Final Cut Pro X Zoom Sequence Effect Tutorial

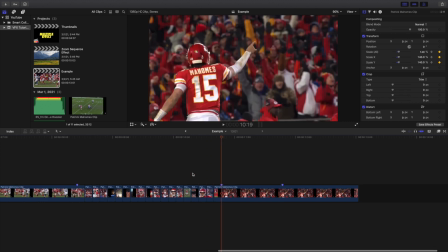(4:17)
And the last clip is also zooming in right here, and that kind of creates a really cool seamless transition right here.
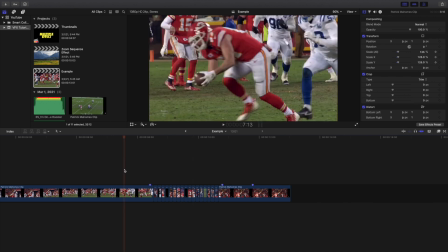(4:24)
So as you can see, there you go, the first, the last 3 frames, the first clip are zooming in,
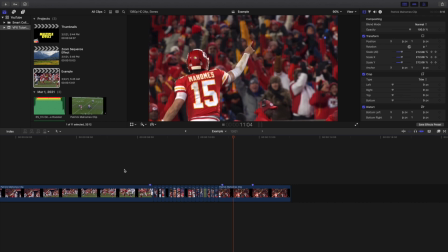(4:29)
and then the first 3 of the second one, the last clip, is also zooming in. That definitely creates a really cool, kind of seamless look. Now the next thing you want to do is you're going to want to add some sort of motion blur.
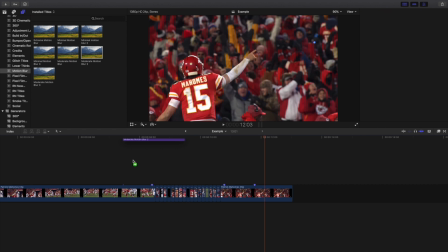(4:41)
So we'll take moderate motion blur right here, and then you just want to apply the motion blur to all of the keyframed clips right here. It'll basically just create a really cool zoomed in effect right here.
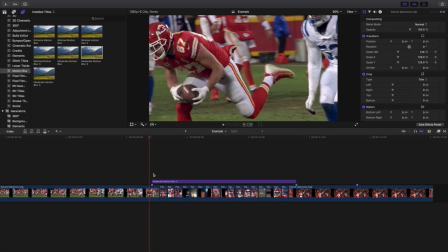(4:56)
So let's go ahead and kind of play it frame by frame. So let's go ahead, and you can see right here, it creates this really cool zoom effect.
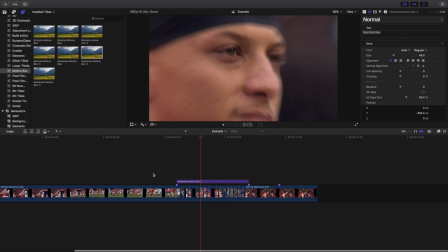(5:02)
So basically all it does is it just makes the effect seem a lot more seamless right here. So as you can see right there, there you go.
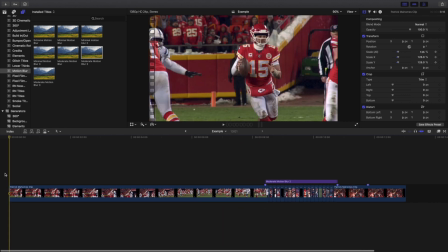(5:11)
You have created this really cool kind of zoom in effect right here.
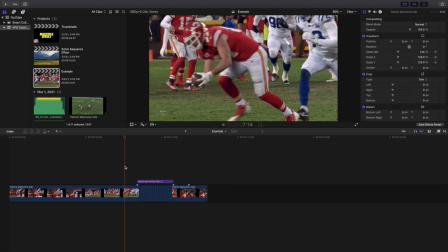(5:16)
And honestly, that's pretty much the effect right here. You're just you want all those to last three frames, and then you're just keyframing the scale right here. And that's pretty much how you create this effect. It's kind of like the basics of this effect.
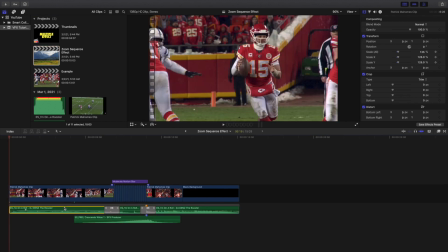(5:29)
Now, another thing you can do is you can start messing with sound design right here. So I'm gonna go ahead and basically just click on this right here.
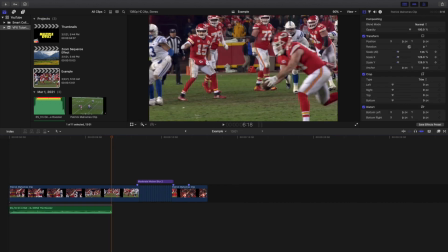(5:36)
If this doesn't work, I'll just go ahead and go to the edited clip. So I'll go ahead and just take the audio, kind of put it out right here. So there we go right here. I guess I'll just line it up right here.
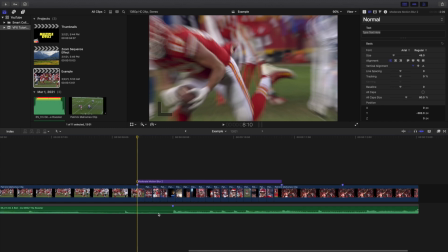(5:49)
Actually, I'll just use this as an example. It's not going to be perfect right here. But one thing that I came up with or saw an idea on was go ahead and blade the audio
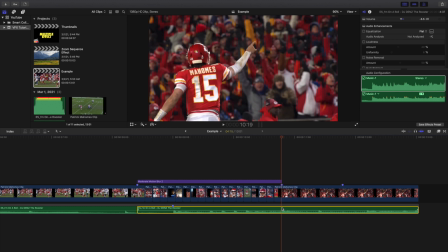(6:02)
where the effect starts to take place right here. So I'll go ahead and kind of just use the blade tool right here, and then I'll add a muffled audio sound effect right here. So let's go to audio right here, and let's click on muffle right here. The muffled sound effect onto the video right here.
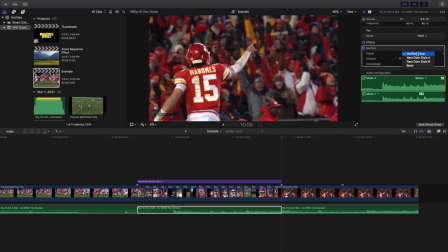(6:19)
Go to the audio section right here, click on muffle clean right here,
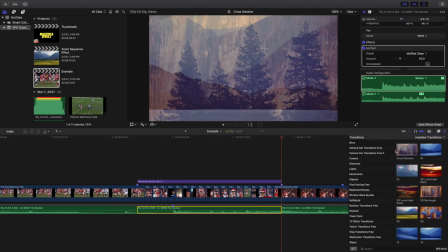(6:23)
and then what you also want to do is add a cross dissolve between the audio right here.
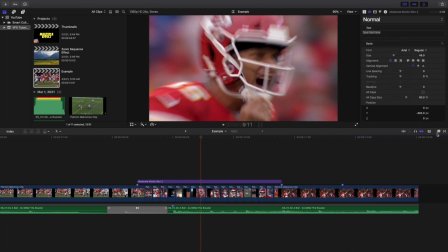(6:29)
So basically you're just going to add a cross dissolve right here, and basically what that's going to do is that's going to avoid some sort of audio peaking right there.
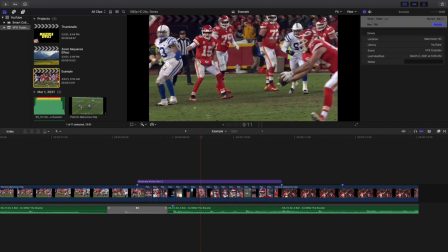(6:38)
That's kind of the example right there. I'll go ahead and kind of show you what it looks like on the final edit right here.
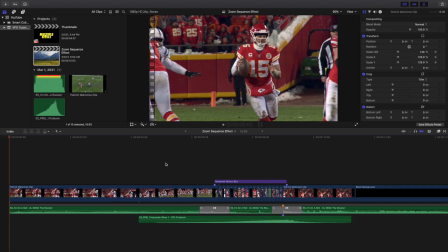(6:45)
So as you can see right here, what I just did was I bladed the audio right here,
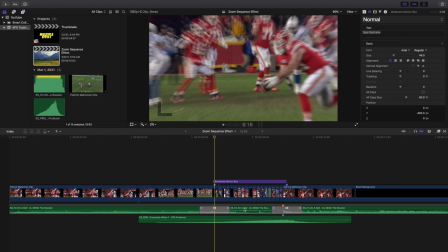(6:49)
and then I isolated the audio where the effect started to take place, and then I added a cross dissolve. What a cross dissolve does is it just helps blend the audio, so you won't have any kind of audio clipping right here.
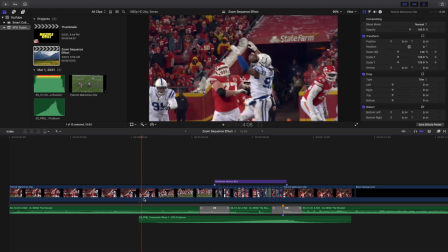(7:00)
I also added a sound effect from Epidemic Sound right here. So I basically just had it play here and then kind of basically just end here. So it kind of creates this really cool kind of like whoosh sound effect.
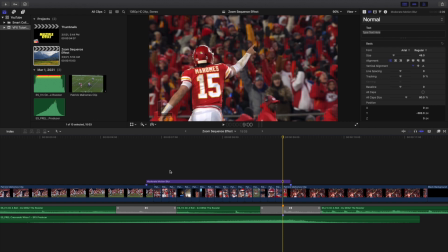(7:15)
So that's pretty much how you create the effect right here. So let's go ahead and play it right here.
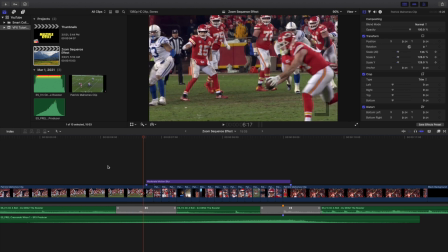(7:20)
So all of a sudden you had the first clip is starting to zoom in right here, and now all the clips are zooming in,
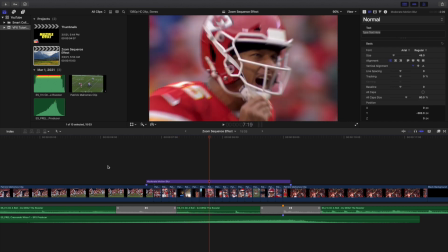(7:28)
all of them hold for three frames, and the scale is basically animating 100% right here.
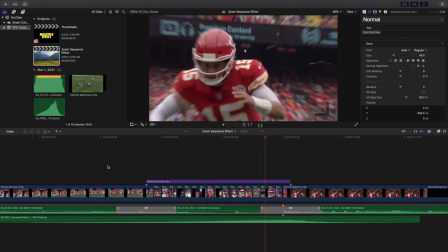(7:34)
You're adding some motion blur to kind of make it look a lot more realistic right here.
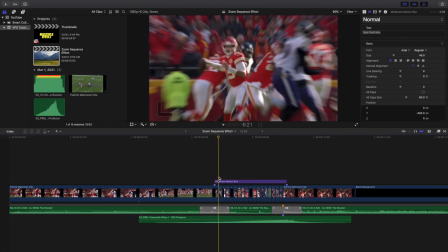(7:39)
You can add a little bit of a muffled audio sound effect to where the effect is starting to take place. I think that's just a look that I like, and then I just added
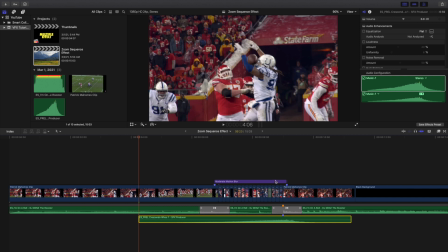(7:48)
this really cool whoosh sound effect from Final Cut Pro 10.
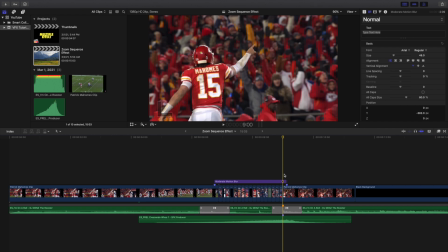(7:53)
And that's pretty much how you create the effect. Of course, you can mess a lot more sound design, but those are a couple just ideas that I came up with right there.
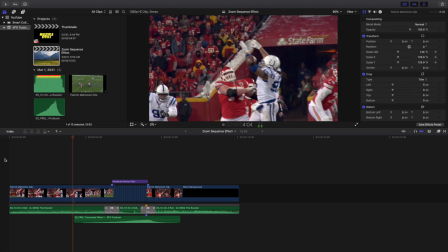(8:02)
I definitely think it's a really cool effect. I can definitely use this for a lot of different situations. And there you go. That's how you create this really cool zoom sequence effect. Anyways, hopefully you enjoyed this video. Hopefully you found it helpful and informative. If you're new to this channel, I upload Final Cut Pro 10 tutorials every day at 10 a.m. Eastern Standard Time. So if you enjoy these types of videos, consider hitting that subscribe button.